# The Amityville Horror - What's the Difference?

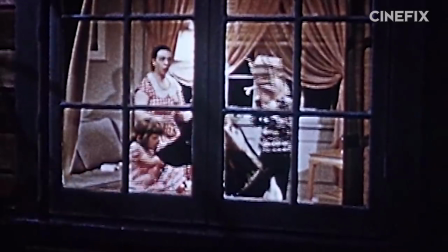0s
It's Halloween, so it's time to get spooky with some real life ghost business.
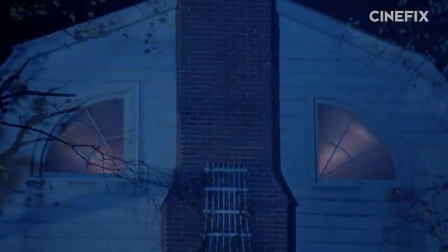5s
For this episode, we're looking at the Amityville Horror three different ways.
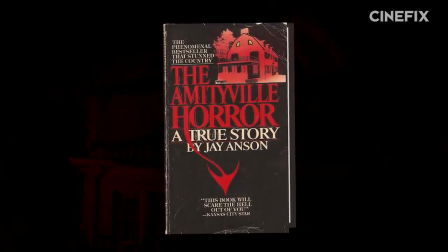8s
First, we're looking at the book written in 1977, based on the true story of the Lutz family getting the hell out of their haunted house.
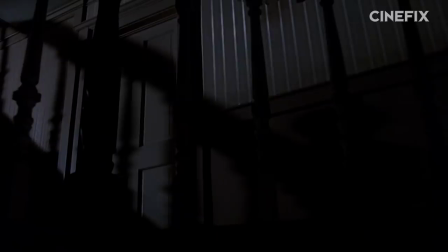15s
Then we're looking at the 1979 film based on the book that was based on the true story.
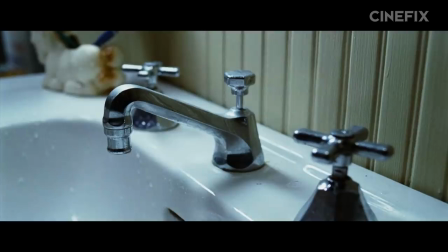22s
And for good measure, we're also including the 2005 movie that was based on, I don't know, some combination of the 1979 film, the book, and the true story.
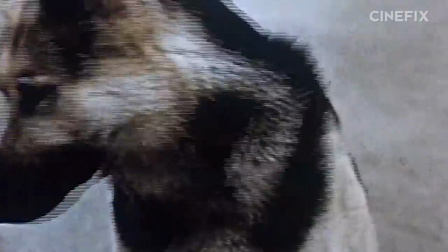32s
So I'm Clint Gage. It's your girl T. I'm Michael Truly. And without further ado and no restraint on spoilers, it's time to ask.
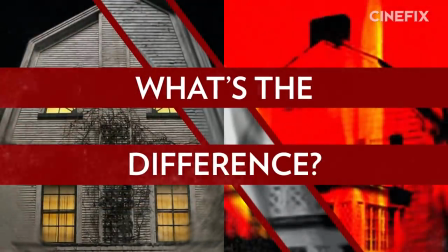39s
What's the difference?
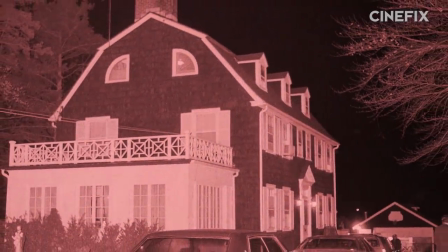43s
First of all, one thing that's not different in all three of these versions is the backstory of the house.
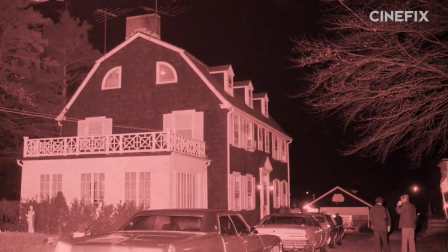48s
112 Ocean Avenue in Amityville, Long Island was the scene of six grisly murders.
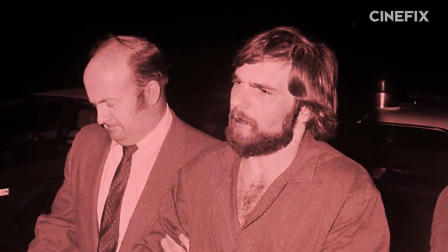53s
One night in 1974, a young man named Ronnie DeFeo shot and killed his parents and four siblings.
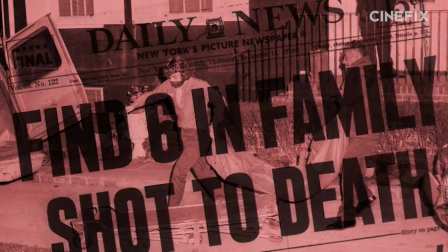58s
That's a real thing that happened right here in the real world. Another real thing that happened?
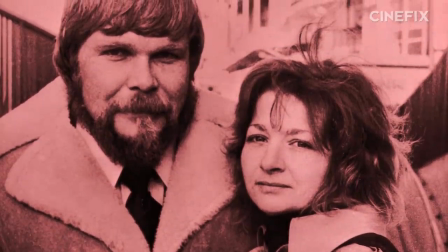63s
A year later, George and Kathy Lutz, along with their three kids, moved into the house at 112 Ocean Avenue, only to run screaming from it four weeks later.
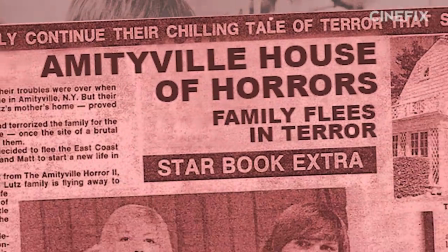72s
They were even too afraid to go back for any of their personal belongings. The accounts of what happened during the four weeks the Lutz family lived in the house is the thing that changes quite a bit.
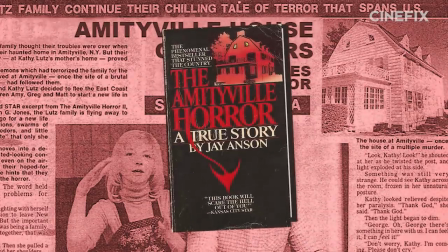80s
So let's assume the book, written by Jay Anson, is what really happened.
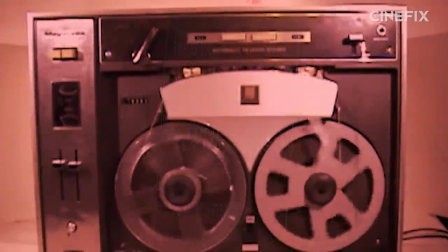84s
Based on hours of taped conversations with George and Kathy Lutz, Anson said he did his best to corroborate what he could.
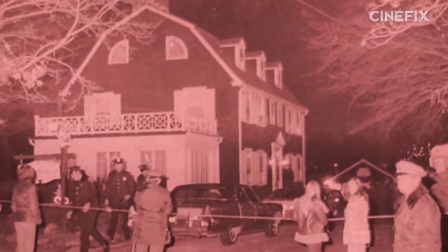90s
But before he dives completely into the ghost story, Anson opens the book with a fairly straightforward true crime account of the facts of the DeFeo murders.
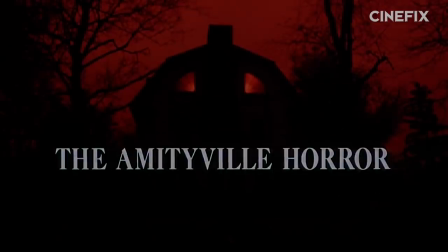98s
The 1979 film also opens with the DeFeo murders.
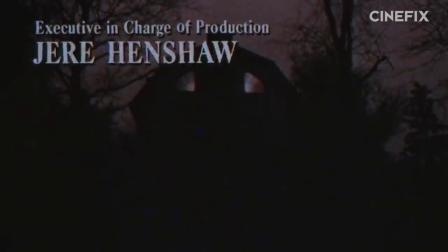101s
Immediately after the super long, super boring, super 70s title sequence, it's like, come on guys,
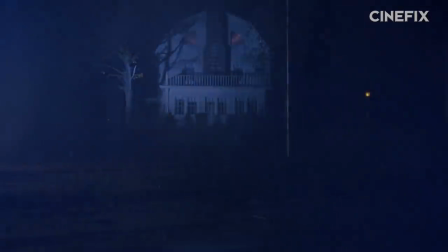107s
can't we do something else while we look at these names? the camera stays outside while we hear gunshots from inside the house.
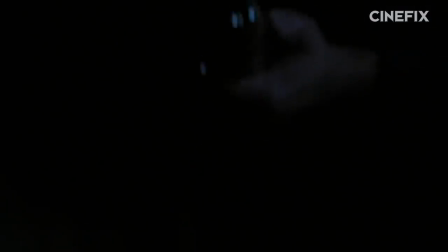112s
Seeing the muzzle flashes lighting up the creepy as hell eye-like windows of 112 Ocean Avenue.
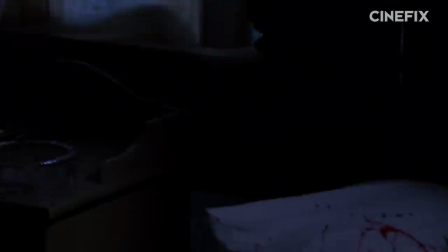118s
Even when they cut inside, we only see the gun barrel and some bloody squibs.
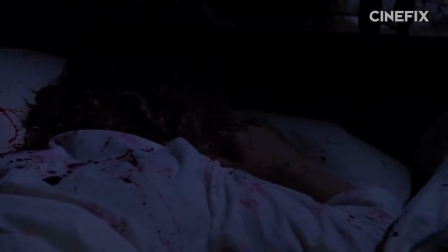123s
Ooh, spooky squibs.
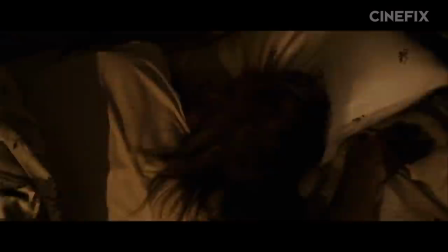127s
Cut to 2005 and we see Ronnie DeFeo stalking through the house, offing his family one by one.
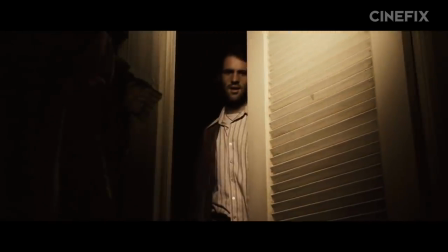133s
Lots of close-ups, lots of terrified faces. It's completely focused on who's doing the killing and who's being killed.
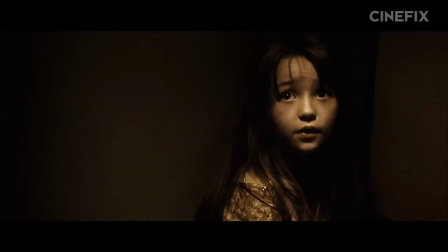139s What's wrong, Roddy?
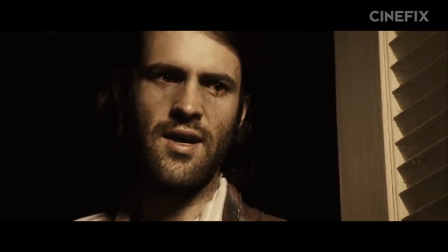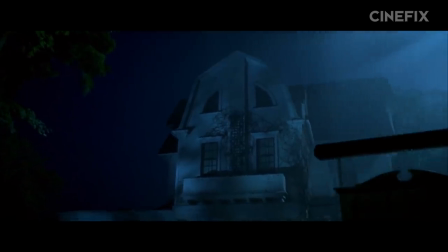146s
So right off the bat, we see that the 2005 film is focused on the ghosts that will be haunting the unsuspecting Lutzes,
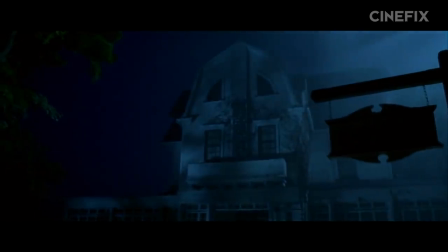153s
as opposed to the 79 film that's focused more on the house itself being the antagonist. But remember, this is a true story.
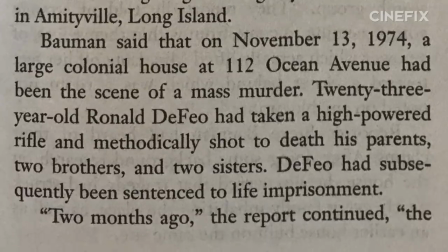159s
The book itself starts out written in the voice of a reporter.
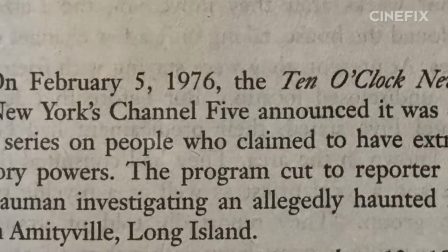162s
There's a preface from a reverend, a prologue about the media circus and the aftermath of the Lutzes' time in Amityville, even a diagram of the property.
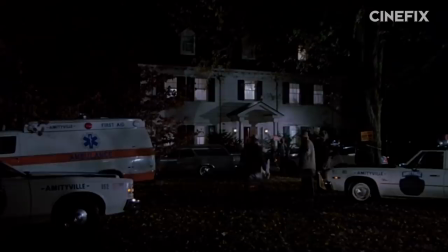169s
The book starts with a very plain, these are the facts kind of tone. The 79 film features one title card that reads like a police blotter.
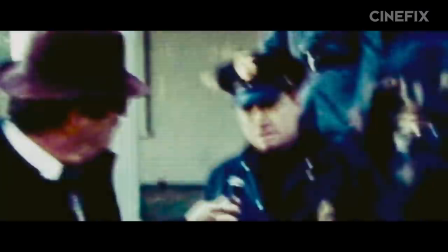176s
The date, the location, and the murder, just the facts. But the 2005 version uses a ton of grainy old newsreel footage.
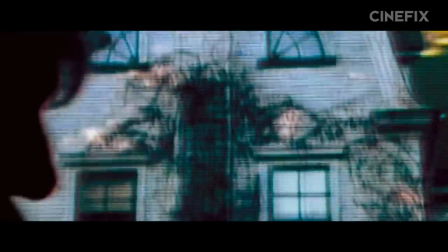183s
And a based on the true story title card in crunchy typewriter font. Overall, it seems way more concerned with establishing itself as a true story.
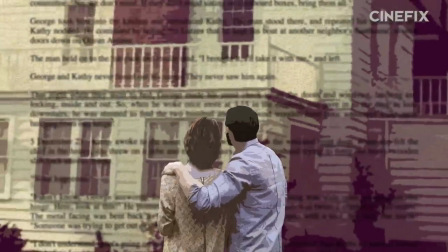192s
But enough of that, let's get to the scary shit. When the Lutzes meet the realtor, the book again features a lot of boring details about the layout of the house.
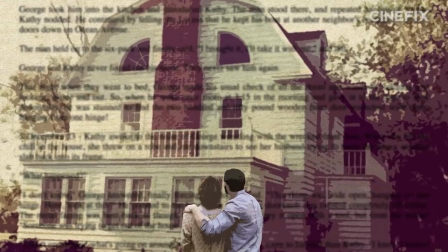199s
Whether they knew about the DeFeo murders before visiting the house is unclear, but George won't let all that sextuple homicide business ruin a chance at his family's American dream,
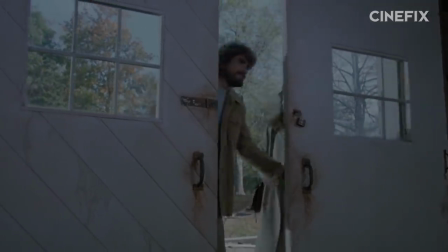207s
which, dammit, this still isn't the scary shit. In the 1979 film, George and Kathy are played by pitch-perfect, 70s corduroy-clad stoic man,
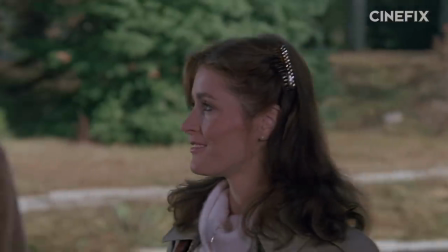216s
James Brolin, and sprinting into the 80s, fashion-wise, Margot Ketter.
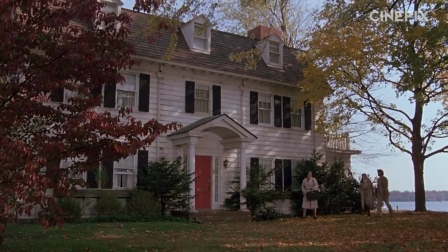221s
They're aware of the house's history before meeting the realtor, and have a similar, houses-don't-have-memories attitude about the murders.
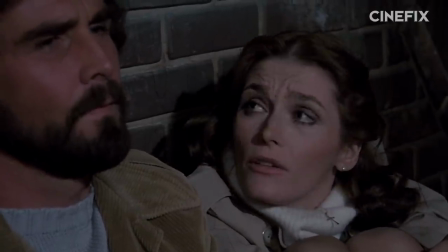228s Dude, that guy kills his whole family. Doesn't that bother you? Well, yeah, sure, but houses don't have memories.
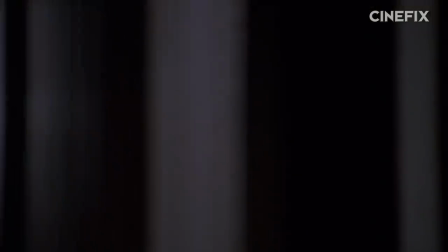236s
The realtor, meanwhile, is very cagey about being in the home, and we get these nifty little crosscuts of the DeFeo murders as they tour the house.
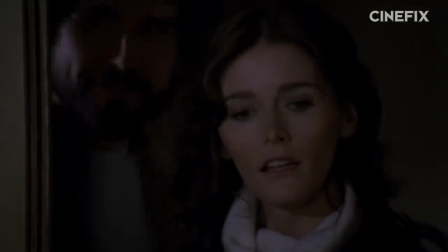243s
They're still just focused on the rifle and still don't connect you to the victims in any meaningful way.